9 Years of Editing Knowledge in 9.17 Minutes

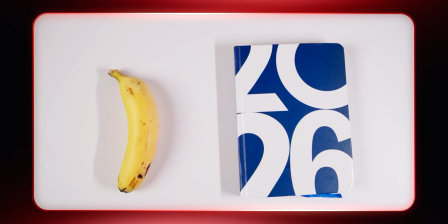(4:05)
But if I keep it next to another object, you will see, oh, the banana is yellow.
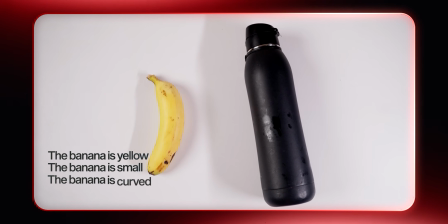(4:11)
Oh, the banana is smaller. Oh, the banana is more curved. That's the thing with humans. You only see contrast. Time and time again, every editor, every great editor and filmmaker uses this as the biggest cheat code in the playbook. They use contrast to control attention. Fast versus slow.
I think I'll play Walker's phone.
Loud versus silent.
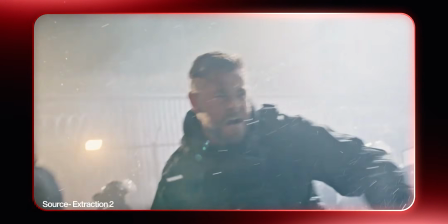Bright versus dark.
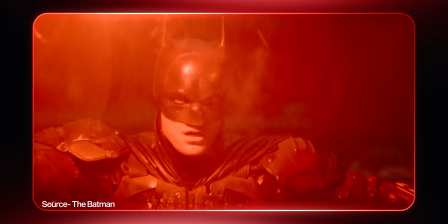Chaos versus calm.
Okay, Richie.
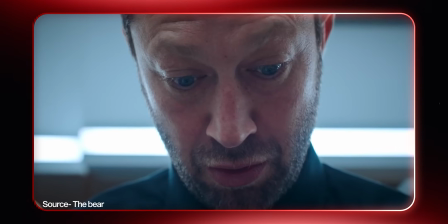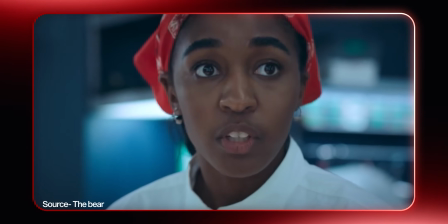(5:02) Drive.
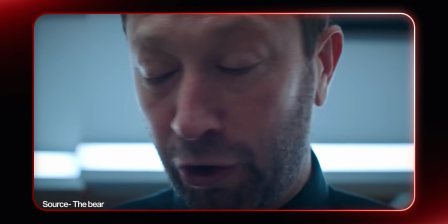(5:06) Okay, guys, we're gonna refire 4.
Contrast tells viewers what matters and prevents visual fatigue. One practical way to exercise this is through ACD, average cut duration in certain segments.
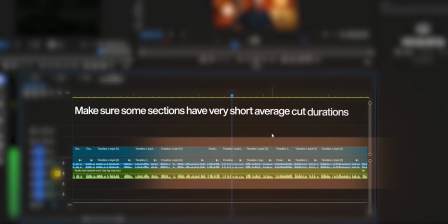(5:18)
Make sure some sections have very short average cut duration so it feels like snappy and fast.
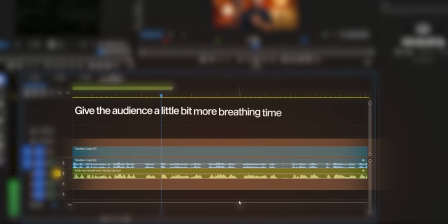(5:23)
In other places, give the audience a little bit more breathing time to absorb whatever you have said. But don't forget that contrast is just a tool. The end goal of editing is still comprehension. By the way, what if I tell you that half of your editing problems have nothing to do with your skill? Alright, let me show you how a typical editor edits. This is a laptop screen.
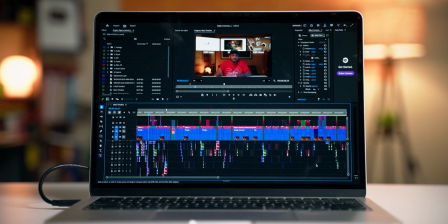(5:42)
If you open any editing tool, let's say Premiere Pro, you can see here's the timeline and here's the window.
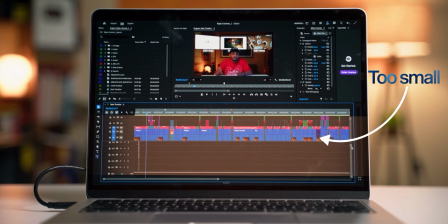(5:47)
Can you see the problem here? It's so tiny, you can barely even see what you're working on. See, the cheapest investment you should make when you're just starting out is to buy a goddamn monitor. It doesn't really matter if the color profile is good or bad, especially if you already have a good laptop, let's say MacBook Pro, which has a very good screen, half of the problem is solved. And there are actually a lot more creative ways to use a monitor. First, on one screen, you can keep it as a reference monitor.
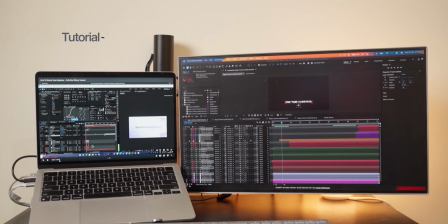(6:11)
On the other, you can have your long timeline. Second, on one screen, you can actually watch tutorials, and on the next screen, you can practice the video. Third is where it gets a little more advanced. Let's say you have a proper 2-monitor setup like this one, and you're editing a motion graphics project.
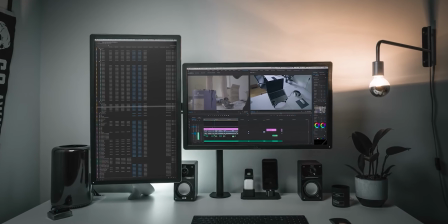(6:26)
You can have the program monitor, and on the other one, you can literally tilt your screen by 90 degrees and have the entire After Effects timeline stacked in vertical way. Yeah, that makes it look a lot more professional, especially in Reels. So please, if you don't have, buy a goddamn monitor right now, like right now. Okay, help me here. What if the best looking edit is the one people click away from? Study retention graphs. Now, this one is super important, especially for a content creator or a video editor who edits for a content creator. Now, we have to study something here, and it's super important to understand consumer psychology. You have to see the dips and you have to see the peaks.
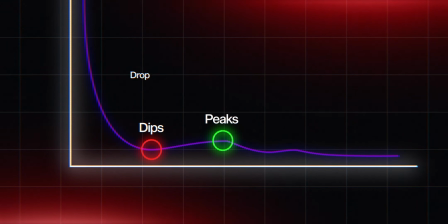(7:01)
Whenever there is a dip, something's wrong there. People are dropping off and finding it not so interesting.
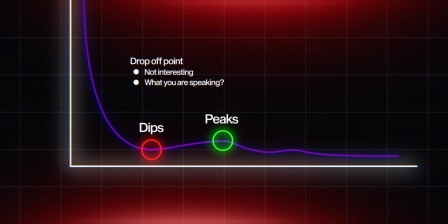(7:06)
So you need to learn 2 things from here: what you're speaking and what you're doing visually. Try to break down what you have done wrong.
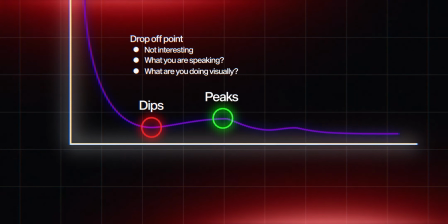(7:12)
Now repeat the same exercise for the places where there are peaks. That means those places are where you have done something right.
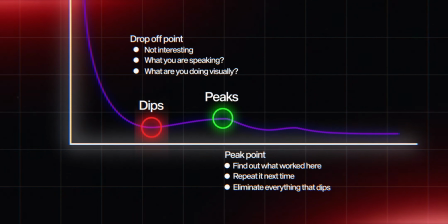(7:18)
And the next time, just eliminate everything that's killing your retention and boost everything that's spiking your retention. Remember the question from the beginning? Why some editors get faster, better and paid more, while others stay stuck? The next point is the answer. It's the Delta framework of learning. Now this is something internal that we use in our team.
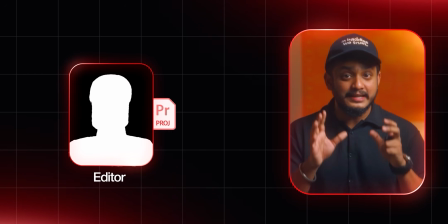(7:37)
Basically what happens is, let's say a video editor has edited his best video, but it's still not up to the mark.
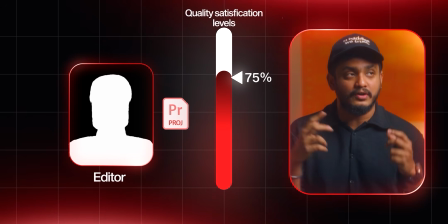(7:42)
Let's say it's up to 80% of what I have envisioned, right?
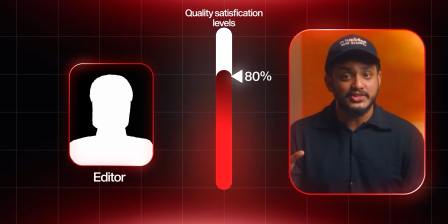(7:45)
Then what I do is, I take that project file and I make all the editing changes, which gets me to like 90 to 95% happy.
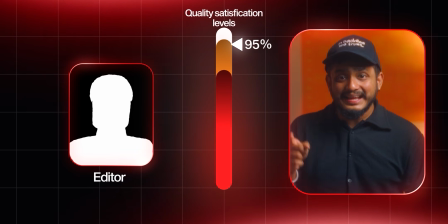(7:52)
Now I give them back the project and they can literally simply learn by difference. What has he done and what I have done. And looking at the delta, the difference, the contrast, they can learn really fast. Yeah, that's how I train all of my editors in my team, and they're the best people. By the way, if you want to learn editing from me, don't forget to join our community of 15,000 plus editors. We're launching something very special for you very soon.